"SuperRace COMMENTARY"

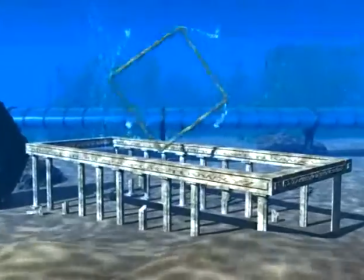(21:29)
Now, the one thing I will also go into is that there's another bit of software that might be a little bit more expensive,
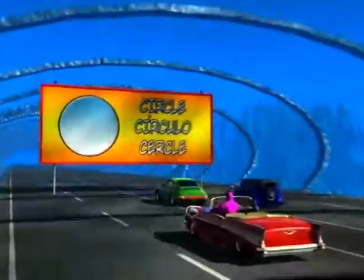(21:36)
but if you're looking to do this kind of a production, is definitely worth the investment, and that is editing software.
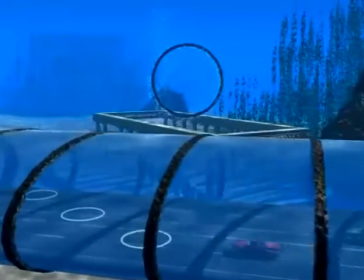(21:43)
Definitely.
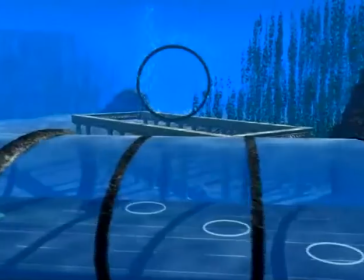(21:43)
When you're putting together more than just a couple of shots, you want a piece of software for editing that's more than usually you're going to have.
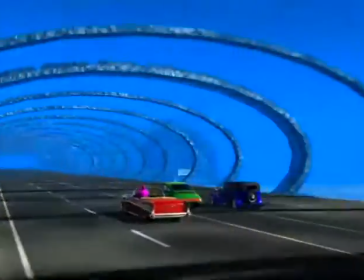(21:52)
Something that's not just like the $100 one that you're normally going to see.
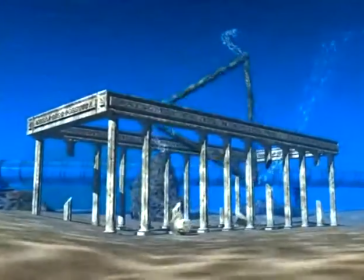(21:57)
And I invested in a software called Vegas Video. It's also from the same company that does the Acid Music software I'd mentioned earlier.
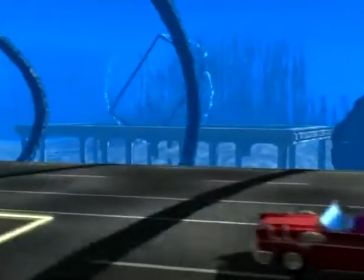(22:06)
It made this process really, really straightforward, and I'm so pleased that I got that software.
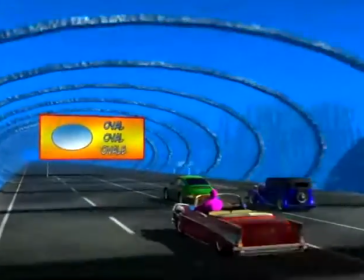(22:13)
Now, speaking for myself as an editor, I know that a lot of the consumer level software is pretty good, and there's a lot that you can do with it,
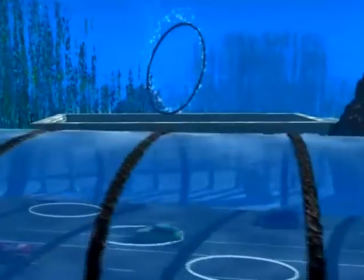(22:21)
but most of the time it doesn't have the kind of control over shot layers or multiple sound layers or the kinds of things that
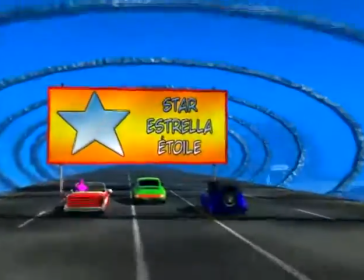(22:29)
you need to do when you're doing a professional program. Is it worth investing a bit more in order to make that part of it work?
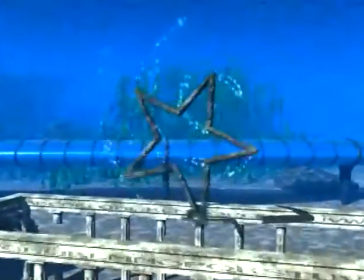(22:36)
If you're going to be editing home videos, that'll be more than sufficient just having the lower key stuff.
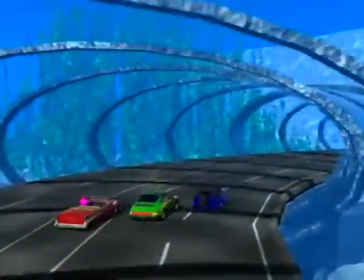(22:43)
If you're going to be doing something that's, you know, a half an hour long, you're probably going to want to step up and get something that's more professional, yes.
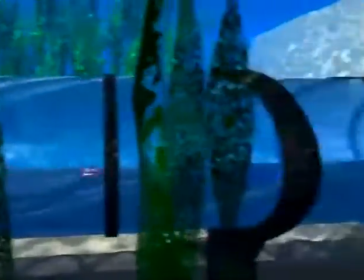(22:52)
Now, originally this was produced for VHS, and so one of the things that you might think is,
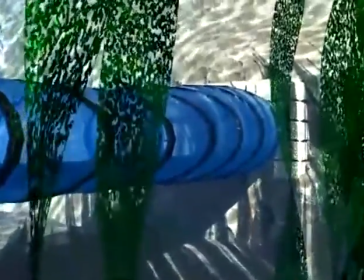(22:59)
well, you don't need to have that much quality to do a VHS videotape.
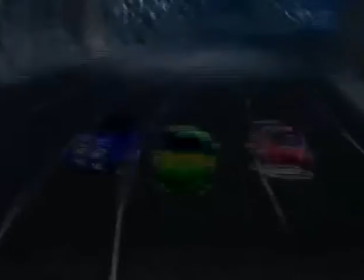(23:02)
But when it comes to the computer realm, you still have to anticipate, and the quality level is going to be up there.
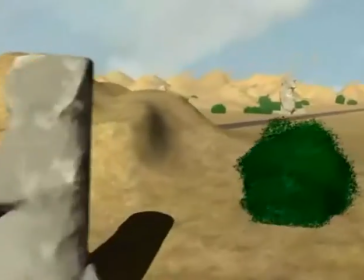(23:10)
I definitely tried to think forward and do this strong enough that, yeah, there could be a DVD release in the future.
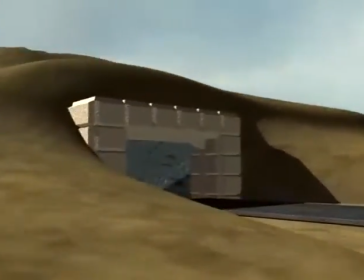(23:17)
Hopefully it's holding up real well. The turtle. We've got to talk about the turtle, because this was another stop point for the longest time.
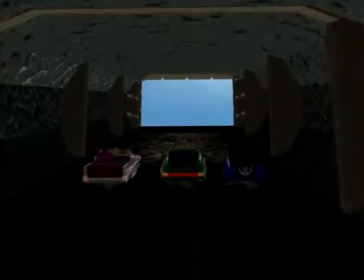(23:26)
I just decided that it would be another moment to have another animal,
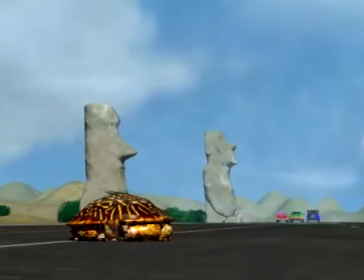(23:31)
and I like the idea of having him look like he's in jeopardy, but he's in the right spot at the right time.
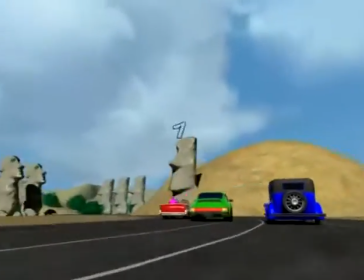(23:39)
This was a smart turtle. He was crossing the road at the wrong moment, but at the right spot.
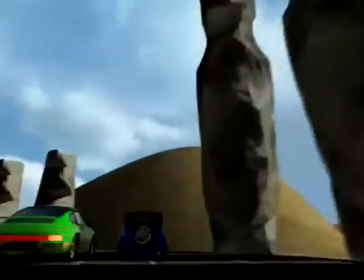(23:44)
But can we not also say that Robert Rodriguez rules? Definitely a small El Mariachi tribute there, definitely.
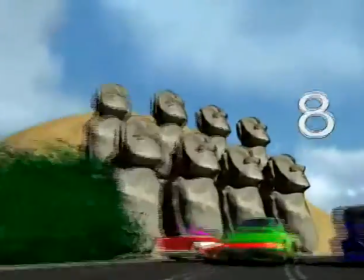(23:52)
All right, low-budget filmmaking, rock on. This also was kind of cool.
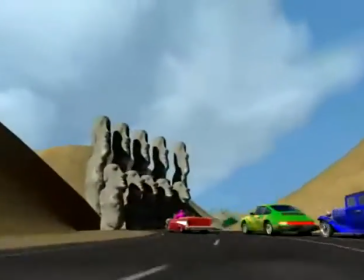(23:57)
I've got to admit, the Easter Island Heads was a definite surprise, and I just loved it when I first saw it.
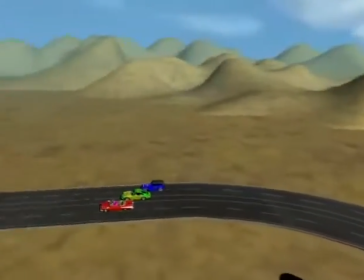(24:02)
Again, you got to fill something new. You got to have an interesting thing to look at,
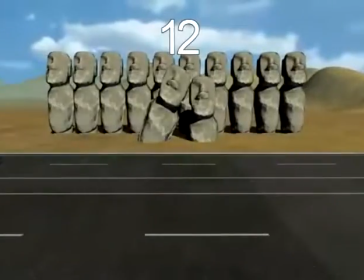(24:09)
and I like the idea of having a physical number of something to count along with the numbers, sort of like the cattle.
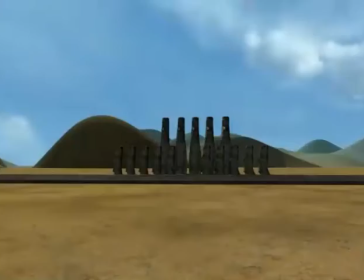(24:17)
But I thought, I've already done a desert, I want to do something similar. I know, I'll have big stone figures.
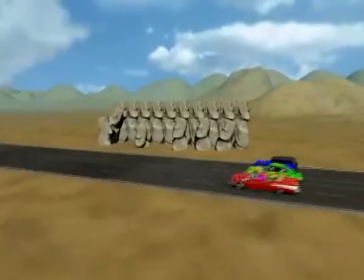(24:24)
That'll be same but different.
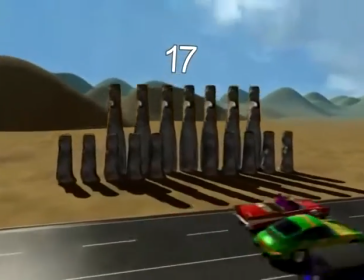(24:26)
One of the things that you'll note here is that the lighting is very consistent from environment to environment, and there's a lot of drama in that.
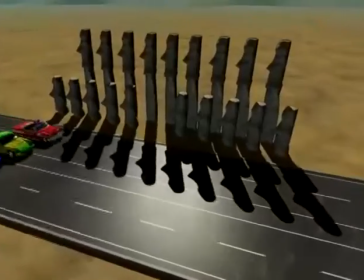(24:34)
Well, what goes into your philosophy of color and light?
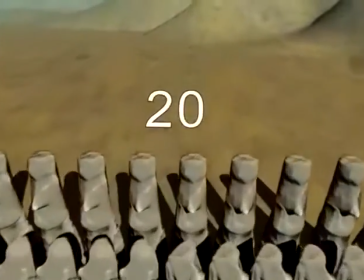(24:38)
Well, in this instance, I was attempting to represent the whole course of a day.
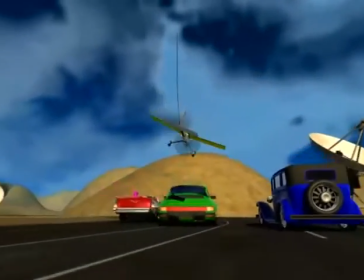(24:44)
This is meant to be getting later in the evening. The shadows are starting to get longer.
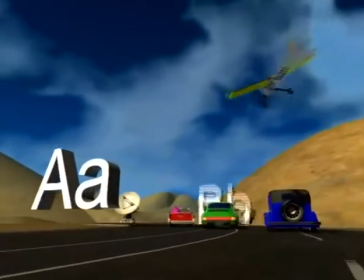(24:49)
But overall,
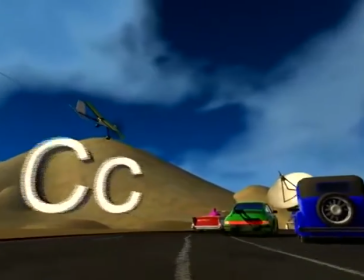(24:51)
I just wanted to make this bright and colorful and happy environments that were pretty to look at and nicely saturated colors.
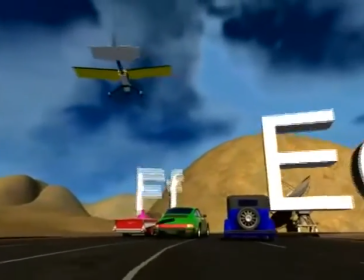(25:00)
And yeah, that's about it.
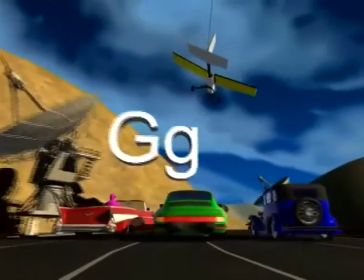(25:04)
We have come to the point where we're actually doing the final repetition of all three of the languages,
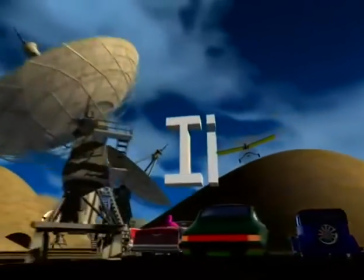(25:10)
and may I give props to my lovely bride, Kelly, for doing the voiceover on this.
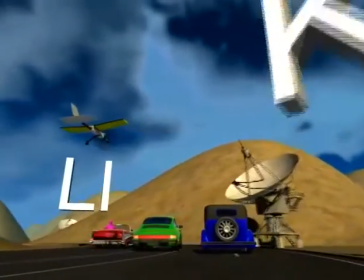(25:16)
But again, this was all done using one recording device, the very same camcorder, actually, that we're using right now to record this commentary track.
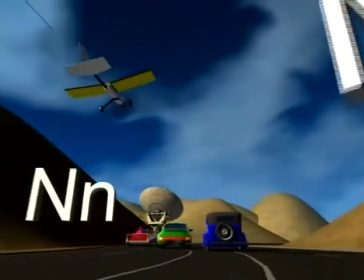(25:25)
Yep, just had Kelly do some voice work for us.